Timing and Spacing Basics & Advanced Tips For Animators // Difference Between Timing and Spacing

If you have a character or an object that is moving slowly in your scene and you want to make it go faster, what do? Decrease the timing or do you increase the spacing? This is one of the questions that I asked myself a lot when I was just starting out, and I know a lot of people do. So let's get this question out of the way once and for all. What's up everybody and welcome to my channel. In this video we're going to talk about definitions and confusions that arise around timing and spacing. Then I'm going to show you a little shot that I did just for this video to illustrate the subject. Then we're going to talk about how you approach timing and spacing in your workflow, and also about the nature of spacing, why it's so important to have beautiful spacing in your shots. And at the end we're going to summarize everything and also talk about the areas where spacing is often overlooked. And at the very end, if you are interested, I'm going to show the progression of the shot that I did for this video. So timing is time in frames that takes an object to move from point A to point B. Very simple. Spacing is how it moves from point A to point B, where is each pose on each frame.
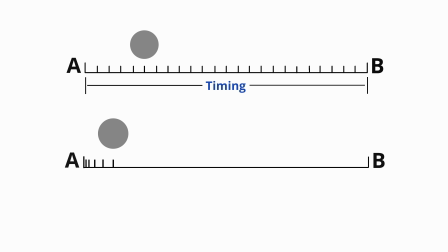85s
So while these two terms are essentially the qualities of movement and they are very
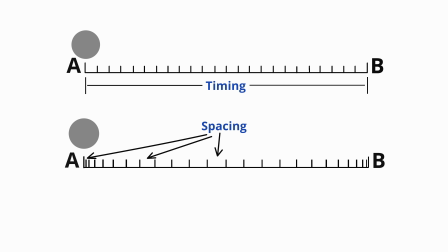90s
connected to each other in terms of they both describe the speed of motion, they're very different in terms of how you should approach them. And that's a little bit tricky, especially at the beginning, because there is a lot of confusion in these two terms.
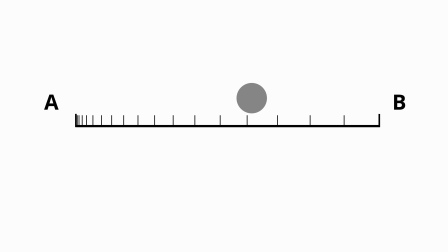106s
So as we all know, when we are increasing spacing, we are making things go faster. But while making things go faster, we are also decreasing timing, right? So if my character is moving slowly, do I have to make my timing shorter or do I have to make my spacing bigger? Let me show you a little test that I did to illustrate this subject.
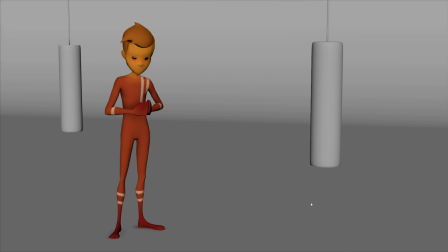127s
So the best way to describe timing and spacing is of course the bouncing ball exercise. And what is especially important is to do like several bouncing balls in one shot,
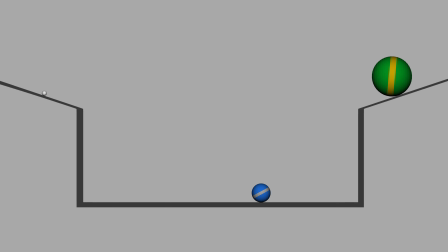139s
so you can see the effects of varying timing and spacing, and by that manipulate the weight of the ball and other characteristics of the balls.
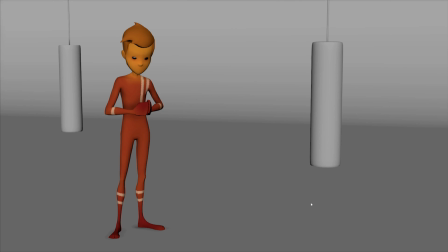150s
So this is very important. However, when we start to work on real life, on real world shots, the problem is we start to forget these simple principles.
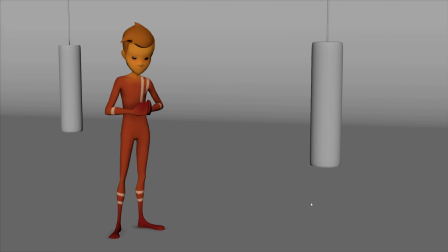162s
Let's see how varying timing and spacing can yield different results in the shot, in the real life shot. So let's take a look at this simple test that I did.
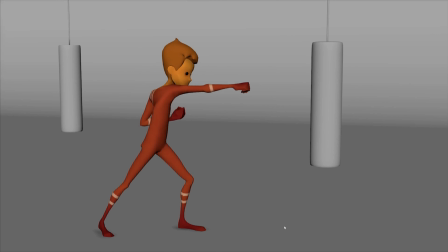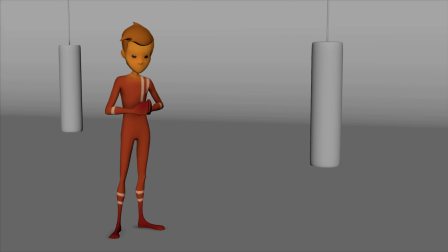184s
So there are two actions in the shot, so there are two parts to this shot, and we'll go to them one by one,
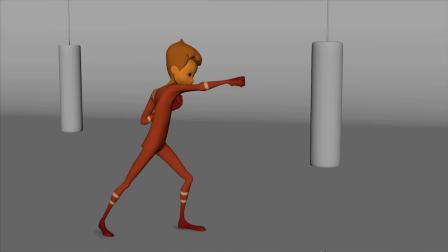191s
but the main point that I'm showcasing here is this action right here. So I'm doing this twice, for the first time and for the second time. So let's, and you can see how a different, varying timing and spacing makes a different feel to the action.
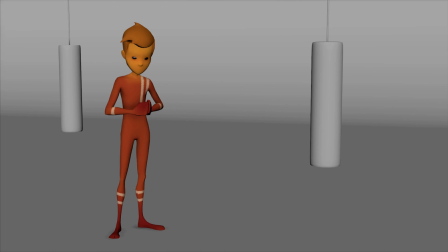209s
So let's go back to the beginning first and see how timing and spacing feels at the beginning. So this is the start of the shot, and the character is pretty confident. You can read this from the pose itself, but you can also read this with the speed of him looking up.
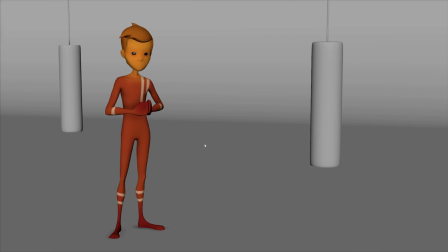230s
So you can look up like in a million different ways, right? If he was very quick here, it doesn't mean he's not confident. However, this speed right here, and especially in the contrast with what's happening next, is telling us that he is confident here.